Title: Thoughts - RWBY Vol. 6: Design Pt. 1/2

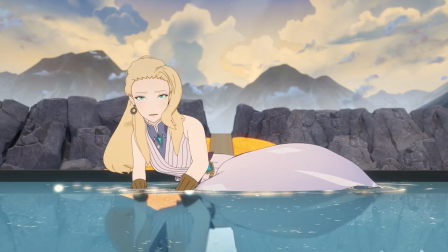743s
Their standing poses are also different in that the god of light clasps his hands together in front of him.
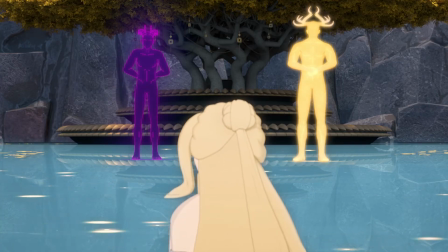749s
In contrast, the god of darkness puts his arms behind his back.
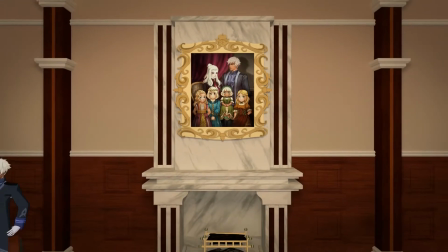752s
One thing I don't like or just have a negative response to, that might really just be me, is the design of Oz and Salem's children.
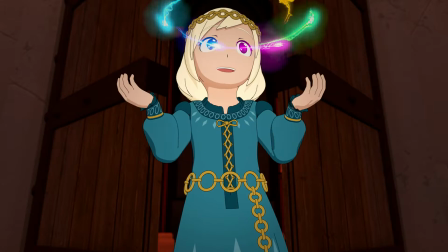760s
I don't know exactly what it is about their designs that just causes me to be like, ugh.
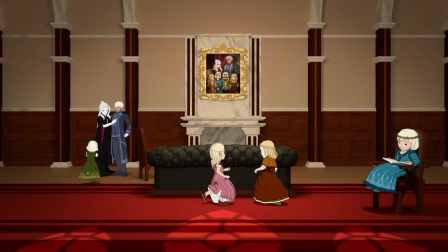766s
After thinking about it, it might be the proportions of the head, body, arms, and legs, but I can't say for sure.
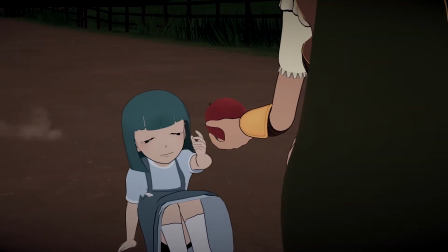772s
The thing is, this isn't isolated to just them. I've had this reaction to half of the child characters we've seen since Volume 3.
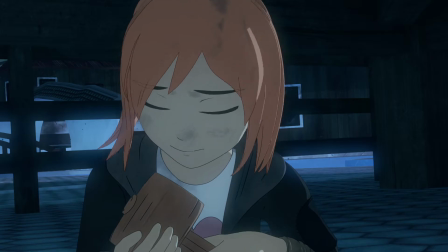780s
The ones that I didn't have this reaction to are kids Ren and Nora, some of the other kids in the flashback to Ren's home, and Adrian.
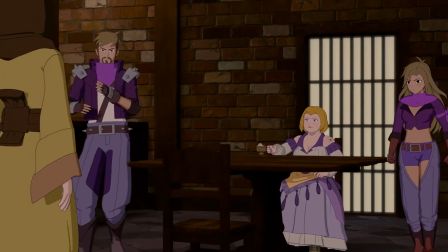787s
I do want to give praise to some of the female designs this time around.
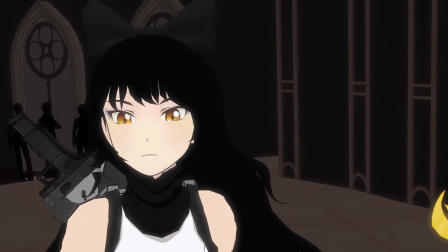791s
One criticism that can be given to RWBY when it comes to its female designs is a lack of variance.
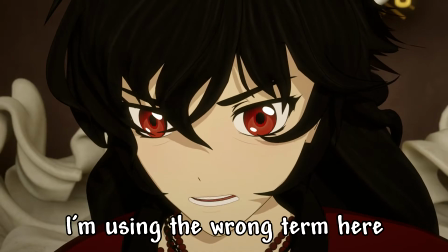797s
Almost all of them have the hourglass shape, with the most divergent being Raven and Kali's crow's feet to show age.
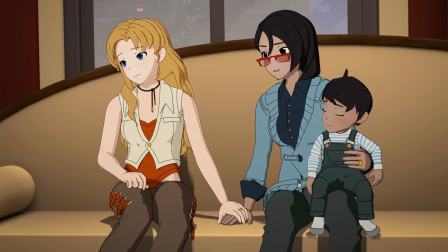804s
There might be subtle differences I'm not picking up on, but you can see why people would make this observation.
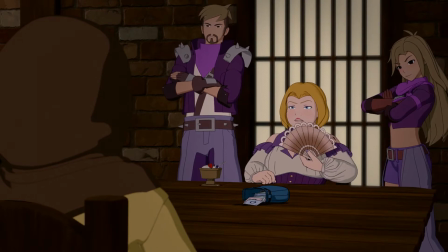809s
That's why I really like the designs of Little Miss, Maria, and Cordovan.
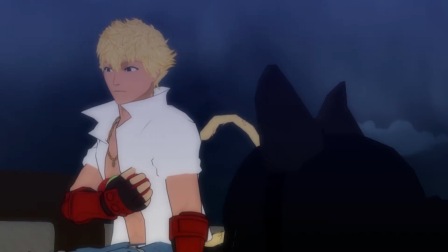813s
I don't know any way to say this without sounding a little bit offensive, but Little Miss is the pudgiest character next to Port, and they really made it work.
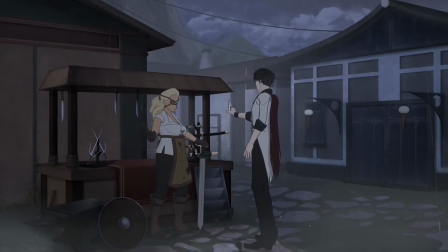822s
There was an attempt at something like this in Volume 5 with the Weapons Woman, but the face of the character is clearly from a default female model,
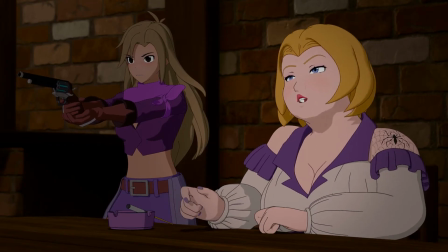830s
which is why Little Miss' face works so well as it matches the rest of her body.
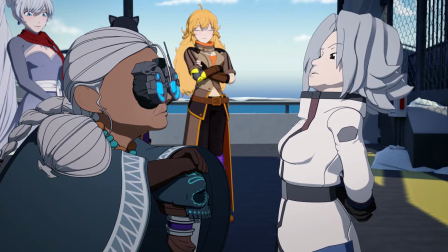834s
Maria and Cordovan's designs are awesome due to their posture and how this relates to their characters.
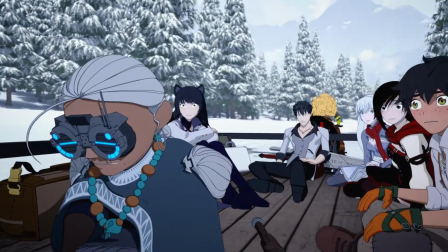840s
Maria was a huntress who gave up and went into hiding after losing her eyes, which explains why she is slouched and has to walk with a cane.
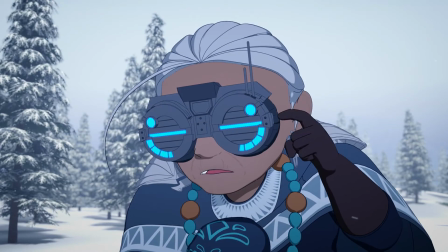847s
She hasn't really been maintaining herself.
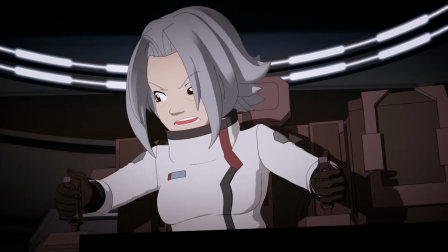850s
Cordovan, on the other hand, has remained a part of the Atlas military and has clearly kept herself fit and healthy, thus she has an upright demeanor.
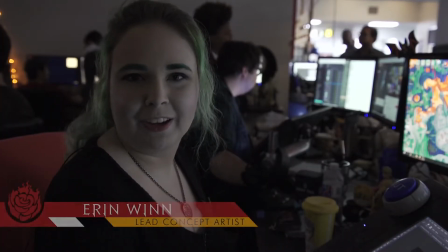858s
I'd be remiss if I didn't talk about Jin. Designed by Aaron Wynn and guided by art director Patrick Rodriguez,
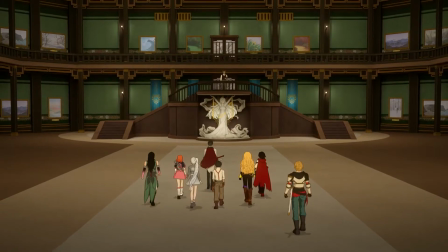865s
Jin was based on the statue representing her that was seen at the end of Volume 5 in the main hall of Haven Academy.
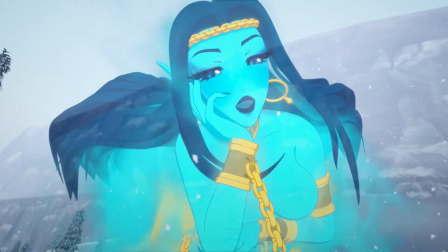871s
Her jewelry and other accessories also came from the ornamentation seen on the Relic of Knowledge that contains her.
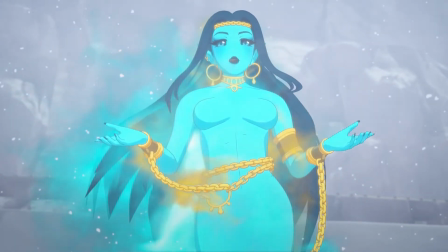878s
She was given smoke as a way to emphasize her magical origins and ethereal nature, going so far as to have her hair and body have this wisp and float to them.
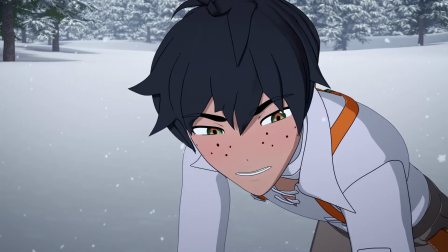886s
I actually took the time to research Jin to learn more about why she emanates smoke and is given the color blue for her skin.
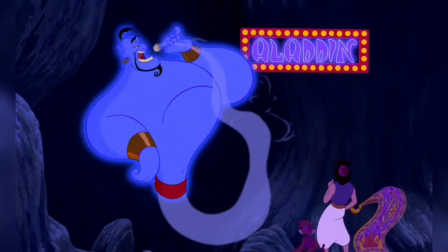892s
I knew that this may have been popularized by the genie in the Disney film Aladdin, but I wanted to see if I can learn more about it.
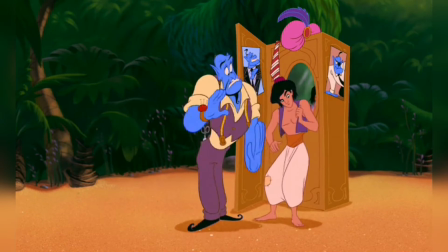898s
It turns out that making the genie blue was a creative choice for the Aladdin team to help align Genie with the main cast and act as a contrast to Jafar,
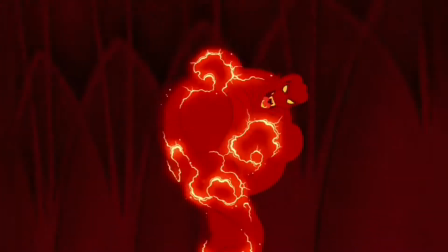907s
who is given red and black colors. This is why Jafar is red when he is turned into a genie during the final act of the film.
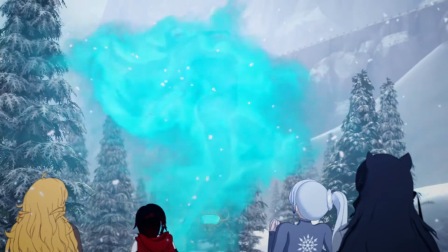914s
Smoke seems to be important to beings known as jinn as a concept, their mythology mentioning that they are created by smokeless fire,
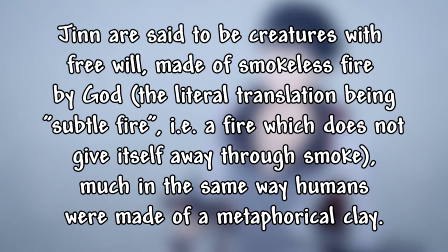921s
and is sometimes referred to as subtle fire because the fire in which they were born didn't create a lot of smoke.
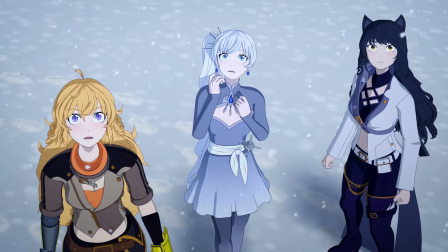927s
This might suggest that most of the smoke from that fire was used to help give the jinn their form.
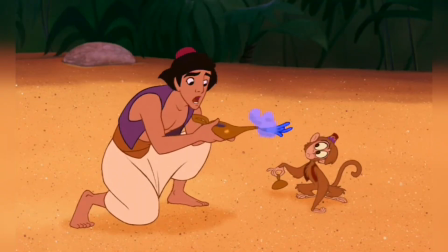932s
This would make sense, as most jinn are formless, much like smoke and other gases unless given a container.
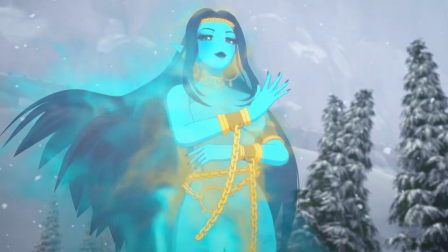939s
That said, giving the character Jinn the color blue actually makes a lot of sense.
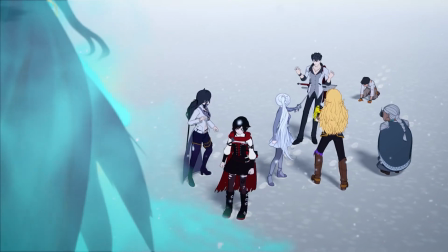943s
In color theory, blue is usually associated with wisdom.
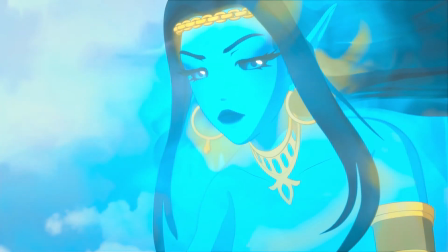947s
Jinn being a keeper and giver of knowledge thus would need blue in her design in some shape or form.
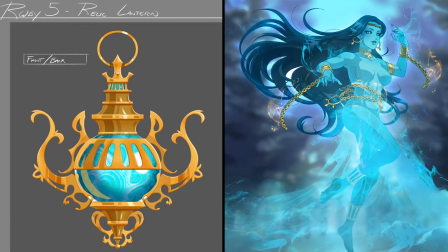952s
Now, Jinn is also given the color of gold through her jewelry and other accessories.
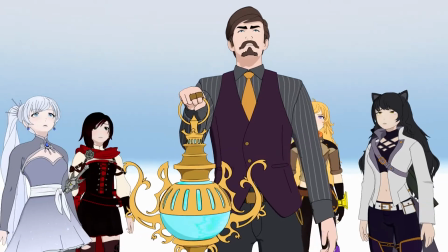958s
Looking again at color theory, gold is sometimes associated with magic or status.
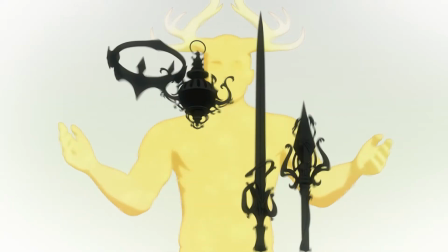963s
Since Jinn is a being appointed to the task of guiding humanity with knowledge by the god of light, this gives Jinn an important position in magical origin.
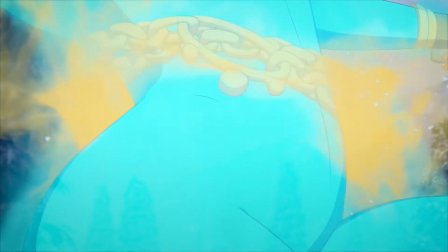972s
Why Jinn is mostly naked isn't easily explained, but she is given a dress through the smoke below her waist.
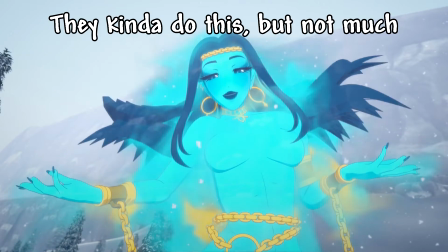979s
I would say that they should have expanded the smoke to the upper parts of her body for obvious reasons.
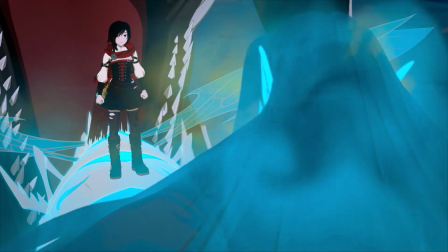985s
I can't think of a way to end this section, so here's something stupid I edited together in relation to Jinn.